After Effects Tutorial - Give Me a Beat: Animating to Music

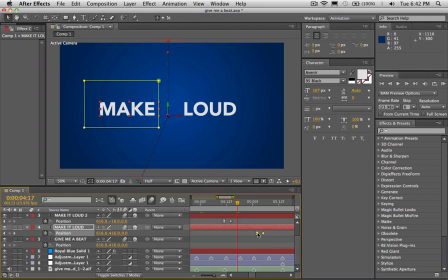(33:06)
You know, you just get an idea and you follow it. So I want this to be we got three things here, so I'm gonna have it 1, 2, 3, 4, 1. So I'm gonna want these on the 2, 3, 4 here,
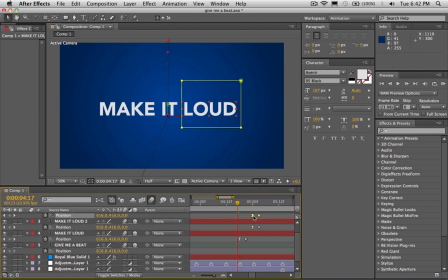(33:24)
because this is gonna make a little bit of a snappier transition into the next type there. So let's go ahead and check this out, see if it looks cooler than before.
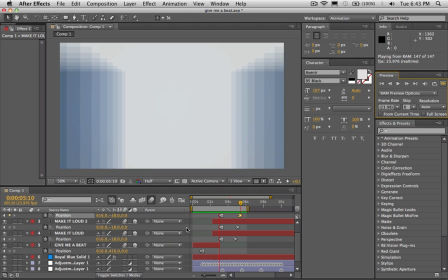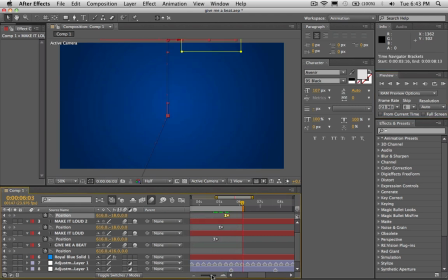(33:49)
Cool, so we got those going out on the beat there. Rather than the 2, 3, 4, I'm actually thinking I want this to be on the 1, 2, 3. So I'm gonna shift all these over one beat, and I'm just gonna check it out. So let's see how this looks.
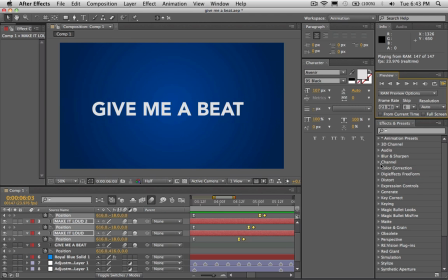Now, it feels to me like all of these things are happening a little bit off the beat.
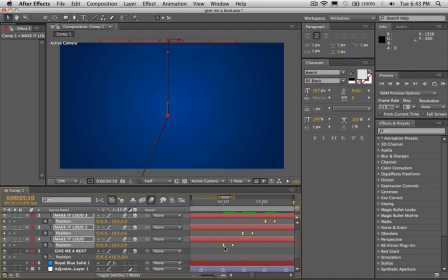(34:23)
And even though they're right, they look like they're right on the beat, they feel they feel like they're late on the beat. So I'm gonna take all of these and I'm gonna move them over like two frames, just because they felt like they weren't right in the pocket of where I want it to be for the animation.
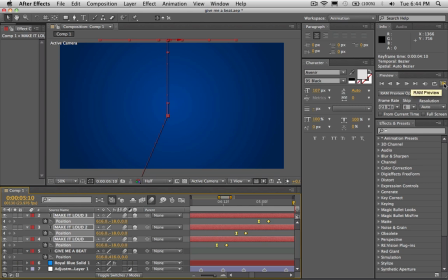(34:40)
So I scoot them all over two frames. Now let's check this out. Maybe this will feel better. Yeah, it's right on the beat where I want it. One, two, three, one.
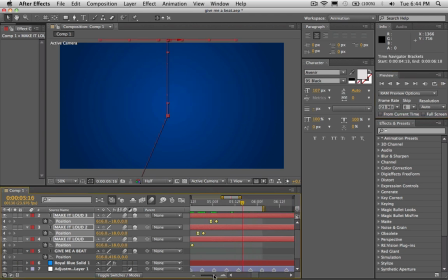(34:57)
Okay, so we got that rocking there. So let's go to our one right here. So hold shift and that'll lock us in on the one there. So let's duplicate our give me a beat and we're gonna drag it over.
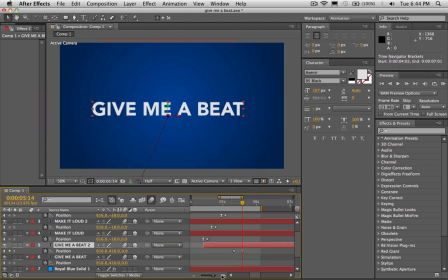(35:17)
Let's see here, how should we have this one come in just to make it kind of interesting. Well, let's see here. Well, let's write something. We got give me a beat, make it loud.
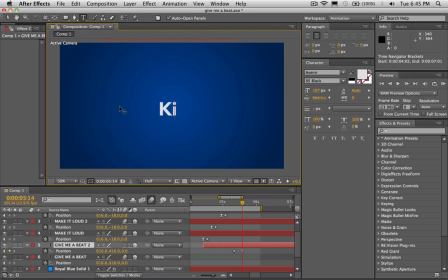(35:39)
Oh yeah, I got it. Kick it. That's what the Beastie Boys would do anyways. They would definitely kick it. Okay, so we got, there we go. It should be coming in right on the beat there.
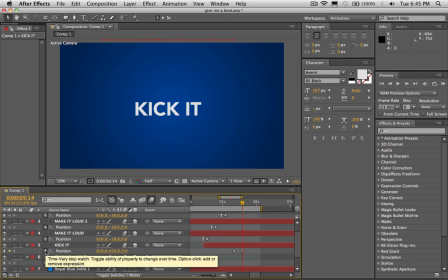(35:59)
But I don't think I want to reuse that same transition again. Let's see here. Let's see here. I'm gonna do the same thing I did to the make it loud, where I'm gonna duplicate these and I'm gonna make two
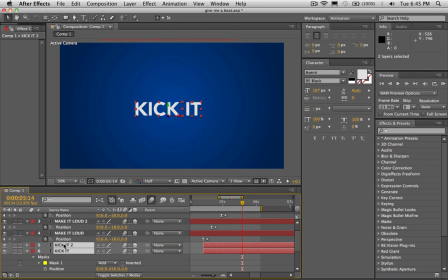(36:18)
versions of it so I can have them. I think I'll have them come in from opposite sides here. So I'm gonna set keyframes right on the beat where I want it. And now I'm gonna drag this one over to this side. And then this one over to this side.
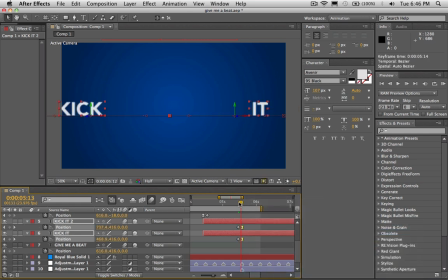(36:40)
Select the end keyframes and add an easy ease so they kinda, slow down a little bit, look nicer. Let's check this out.
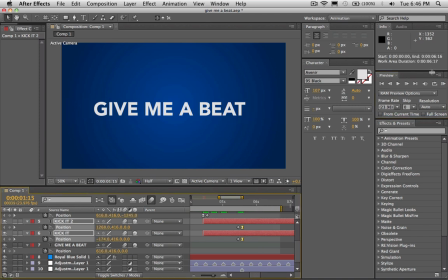(36:58)
Oh yeah, we're really rocking now. Okay, it looks like everything's right on the beat.
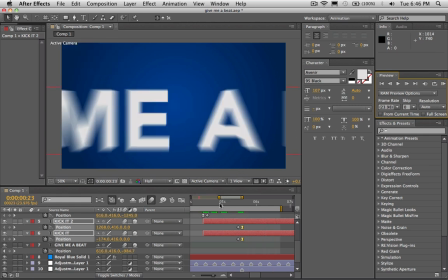(37:11)
Cool. I'm liking it.
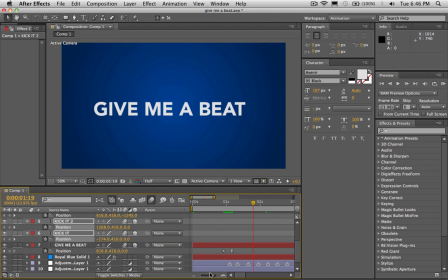(37:13)
Let's this music is real energetic and it's not feeling very energetic, our video, because the music is coming in and it's just sitting there static. So I'm gonna do a cool little thing to the camera here,
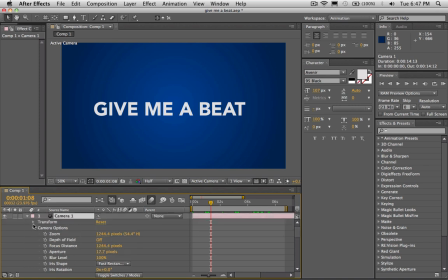(37:28)
and I'm just gonna add a lot of dynamics to the scene just by doing this one simple thing. So I'm gonna select our camera, I'm gonna twirl down our options,
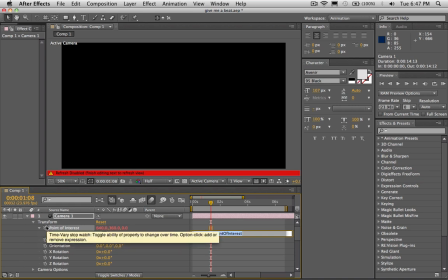(37:39)
and I am going to hit Alt on the stopwatch here and click on the stopwatch, and that's gonna open an expression for us. And Oh wait, it's not the point of interest, I'm sorry. Sorry guys.
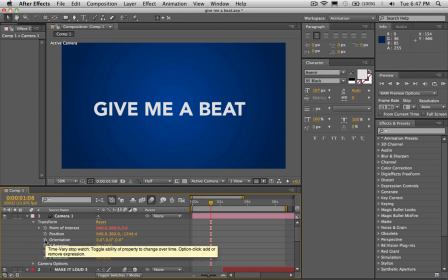(37:52)
We're gonna hold Alt and click on the orientation there. There we go, that's the one we want.
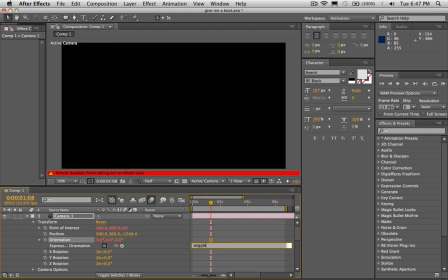(37:57)
And we're gonna be adding a wiggle expression here, so type wiggle, open parentheses there, and this is gonna be the speed of the wiggle, so I'm gonna have it do something like 0.4,
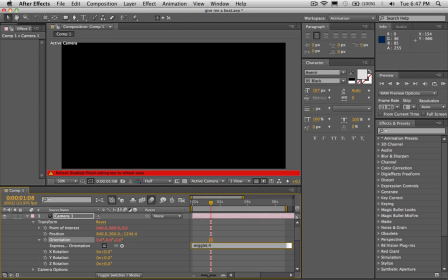(38:15)
and that refers to it's gonna be wiggling 0.4 times a second. So we're going to do a comma, and then I'll do one right now and close parentheses. So we have wiggle, open parentheses, 0.4, comma, one, close parentheses. So let's check that out right now.
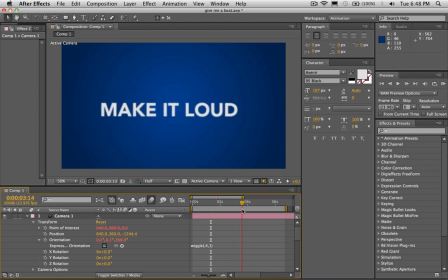(38:37)
So you'll see that it's kind of shifting around. The type is moving around, but it's not the type that's moving around. It's actually the camera. It's kind of like if the camera were on a raft in the ocean and it's just kind of bobbing up and down there.
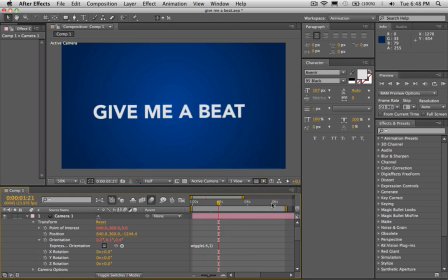(38:52)
That's what our camera is doing here. Let's check this out. I might want to bump up the amount that it's wiggling a little bit, but let's just check it out for now. Just see how this looks. I'm going to turn off our music so you guys don't have to keep hearing this same track over and over again. Even though if you do videos for a living, that's what you get used to doing,
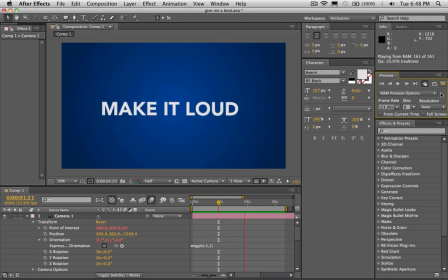(39:10)
is you get used to hearing it over and over and over again until you never want to hear it again. Okay, so you can see instantly there's some more movement in our scene here, but I think I'm going to turn it up a notch like the video is saying.
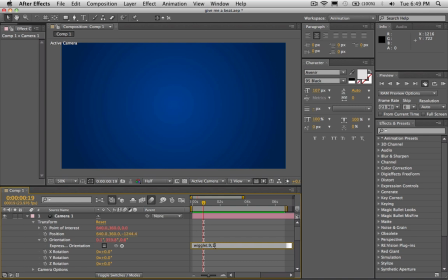(39:30)
So we've got a 0.9 and maybe like 2. No, not 12, 2. So let's check this out now.
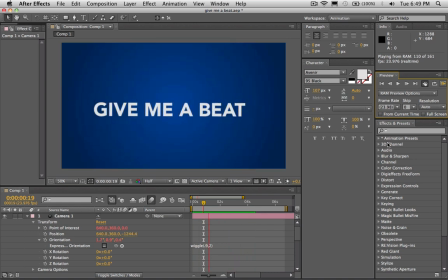(39:45)
Okay, boom. Oh, now it's feeling loud. Now I'm feeling like I'm ready to kick it. Could definitely kick it now.
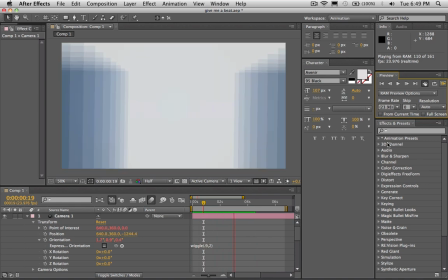(39:55)
This just instantly made our scene a lot more interesting. Now, obviously, we'd have to take this farther if it was a real project.
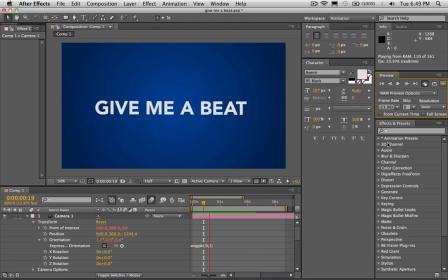(40:03)
But just that little trick right there is gonna go a long ways to making this thing feel more energetic.
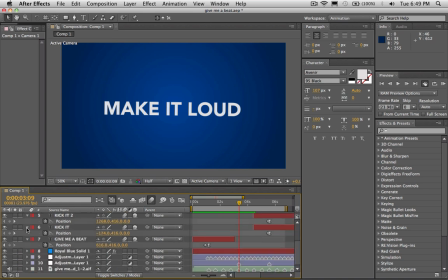(40:17)
I think that it would be cool right on the make it loud there to have the entire color of the composition change here.
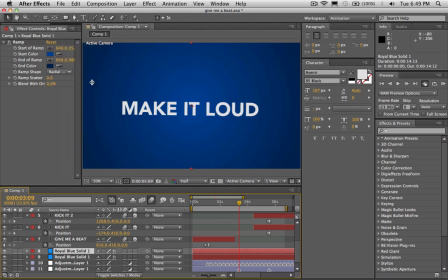(40:25)
So I'm gonna duplicate our blue solid there with the ramp on it.
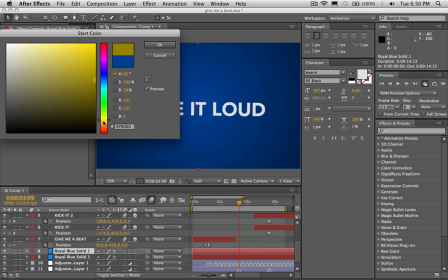(40:30)
And I don't know, what color should we make this?
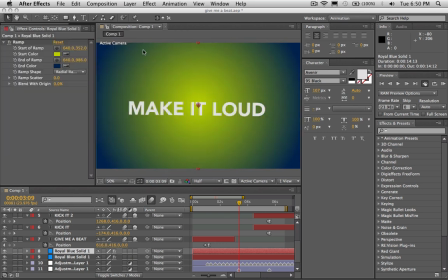(40:39)
Let's make it like some sort of weird yellow greenish.
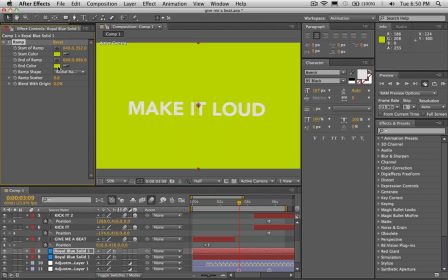(40:45)
Whoa, that's really bright. Okay, maybe not that bright there.
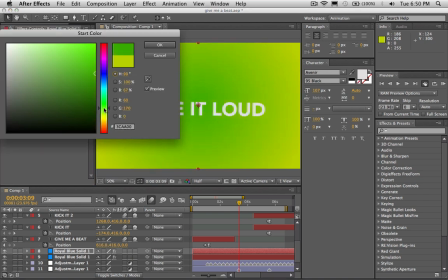(40:50)
Maybe we'll make it a green color.
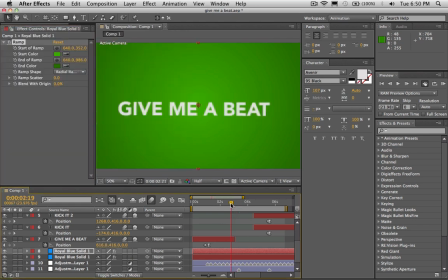(40:58)
Okay, and the reason I feel like we should do this is just so there's more interest happening
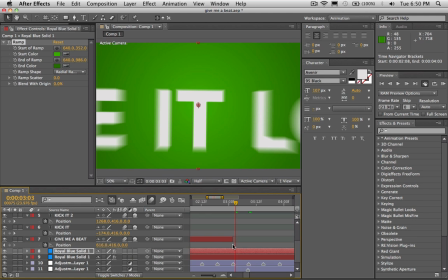(41:07)
between the edit points there, so that it's more visually, stimulating.